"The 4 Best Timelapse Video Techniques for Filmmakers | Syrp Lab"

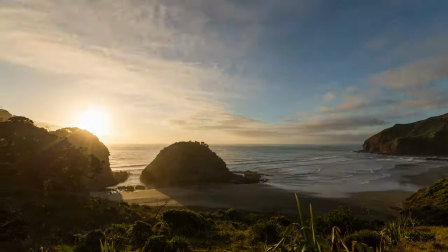[0:07]
We all know how epic landscape timelapses and city lapses can be to capture a scene.
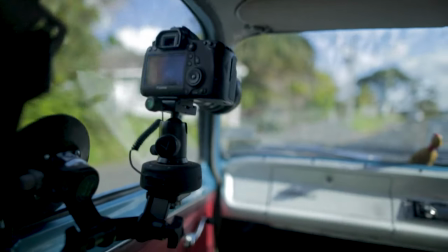[0:12]
But what other unique timelapses can we create? And when and why would we use them in our video stories? Timelapses are a great tool to transition from one day to the next,
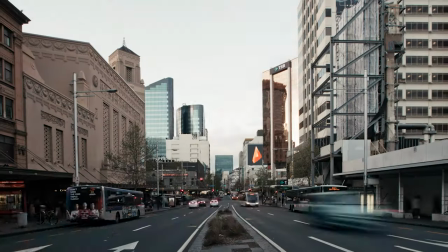[0:29]
travel from one location to another, or you can use them to merge between two scenes.
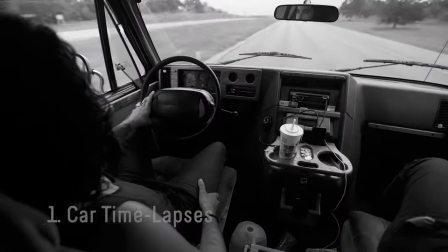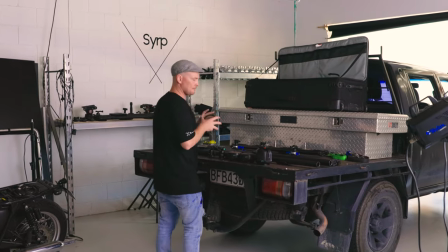[0:41]
we have used car lapses a few times in our videos and these are quick and easy and really fun to set up they help
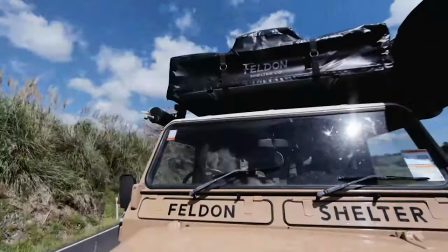[0:47]
highlight the narrative of traveling and can be an epic way to show the concept of a journey and today we're going to have a look at the behind the
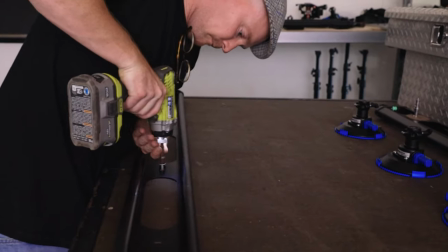[0:53]
scenes of a few car lapses using genie 2s some sliders and these manfrotto suction mounts yes we're just setting up the time lapses and we're just pre-programming them all with a preset on the one device and then we and just hit go once we connect to each one again.
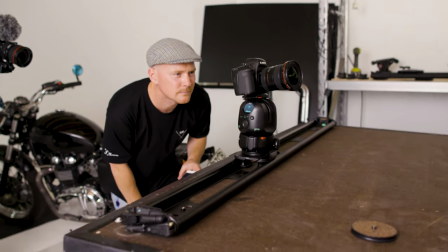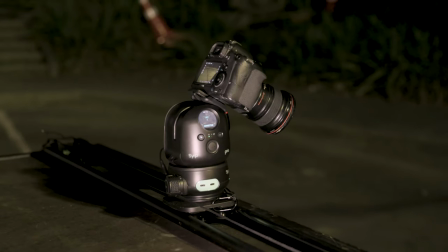[1:18]
We're quite stoked that the evening has begun and the lights are coming out. So we're just experimenting with different compositions, different shutter speeds and exposures.
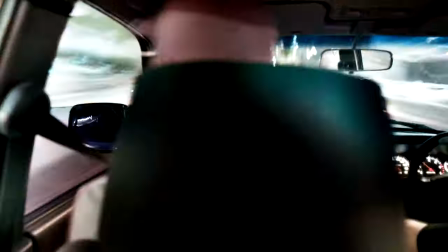[1:28]
We had a long exposure of one second and obviously everything in the frame is kind of blurry,
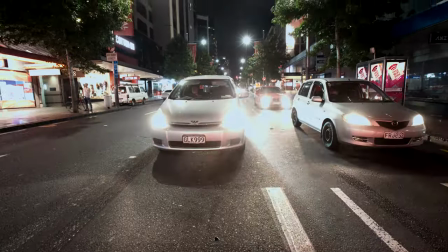[1:35]
but a vehicle traveling at the same speed as us, that held the same distance for a period of time. The vehicle is actually quite sharp, So it's a really cool effect that we want to explore further.
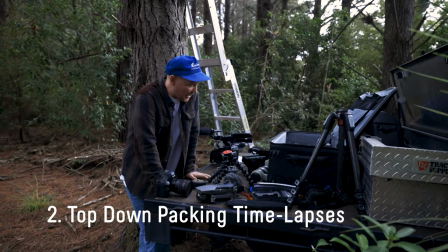[1:50]
We've got a bit of gear here on the back of the ute, and the idea today is to do a top-down packing time-lapse.
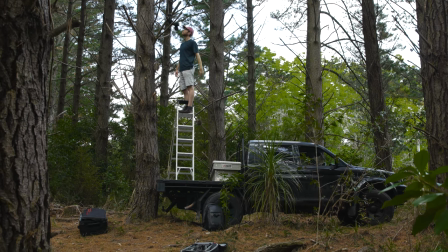[1:57]
These are another really simple time-lapse to achieve, maybe on some of your travel or mission videos.
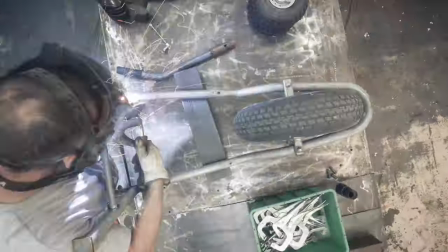[2:03]
They help show the anticipation of a journey, also the scale of some of the gear required on your trips. Genie Mini and Joby Mount top-down time-lapse.
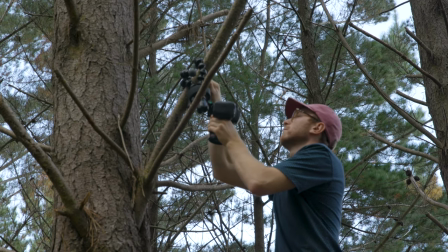[2:14]
Good to use transitioning between two scenes on your travel videos.
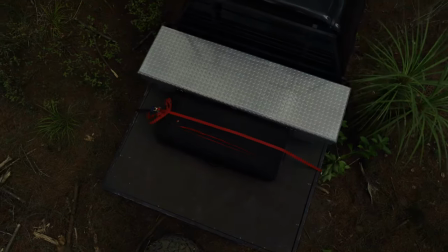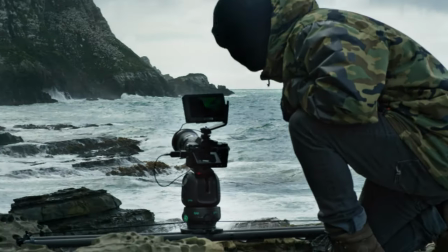[2:25]
Landscape time-lapses are an amazing way to show off the scale of an environment,
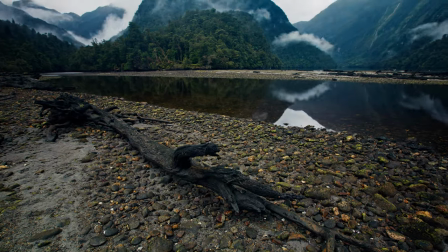[2:30]
demonstrate the passing of time, or capture the patterns of weather in a particular area.
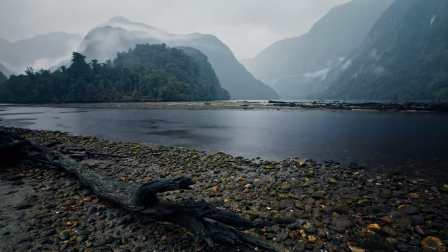[2:36]
Depending on your narrative, you can use these to visually aid your storytelling.
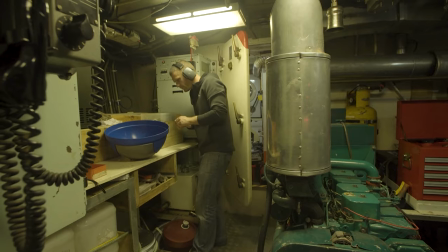[2:41]
Here in Fiordla, New Zealand the weather can dramatically change throughout the day and the rainfall is rather significant at times.
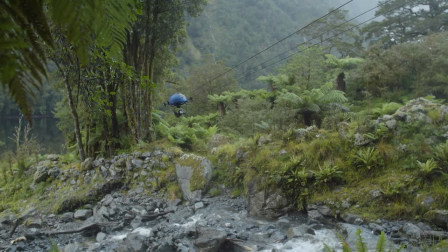[2:49]
Time lapses were a fantastic way to demonstrate the different patterns of weather within a four-hour period of time.
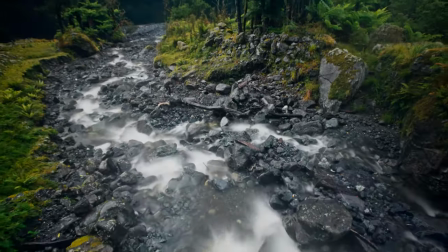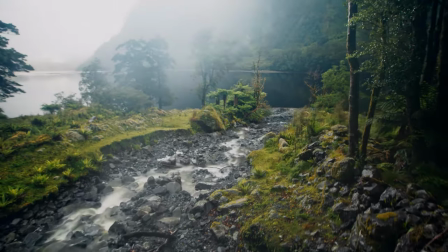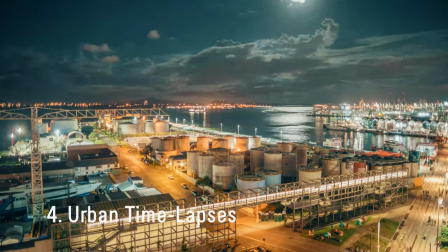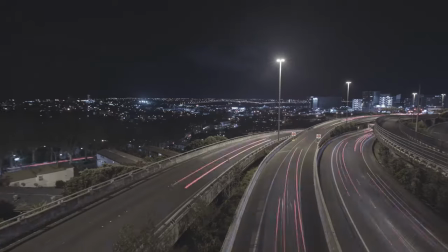[3:12]
The city offers a completely different environment altogether when time lapsing. These are a great way to capture the movement of traffic and people,
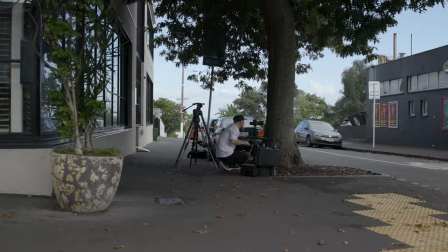[3:19]
an awesome tool to capture the scale of a city and they are an accessible way to document events, campaigns or some promotional material.
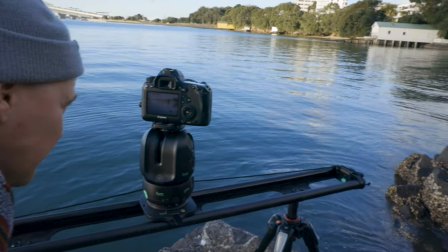[3:30]
Here we have a free access kit, time-lapsing the sun going down over Auckland Harbour Bridge and the idea is to demonstrate how you may use a time-lapse to end out your videos.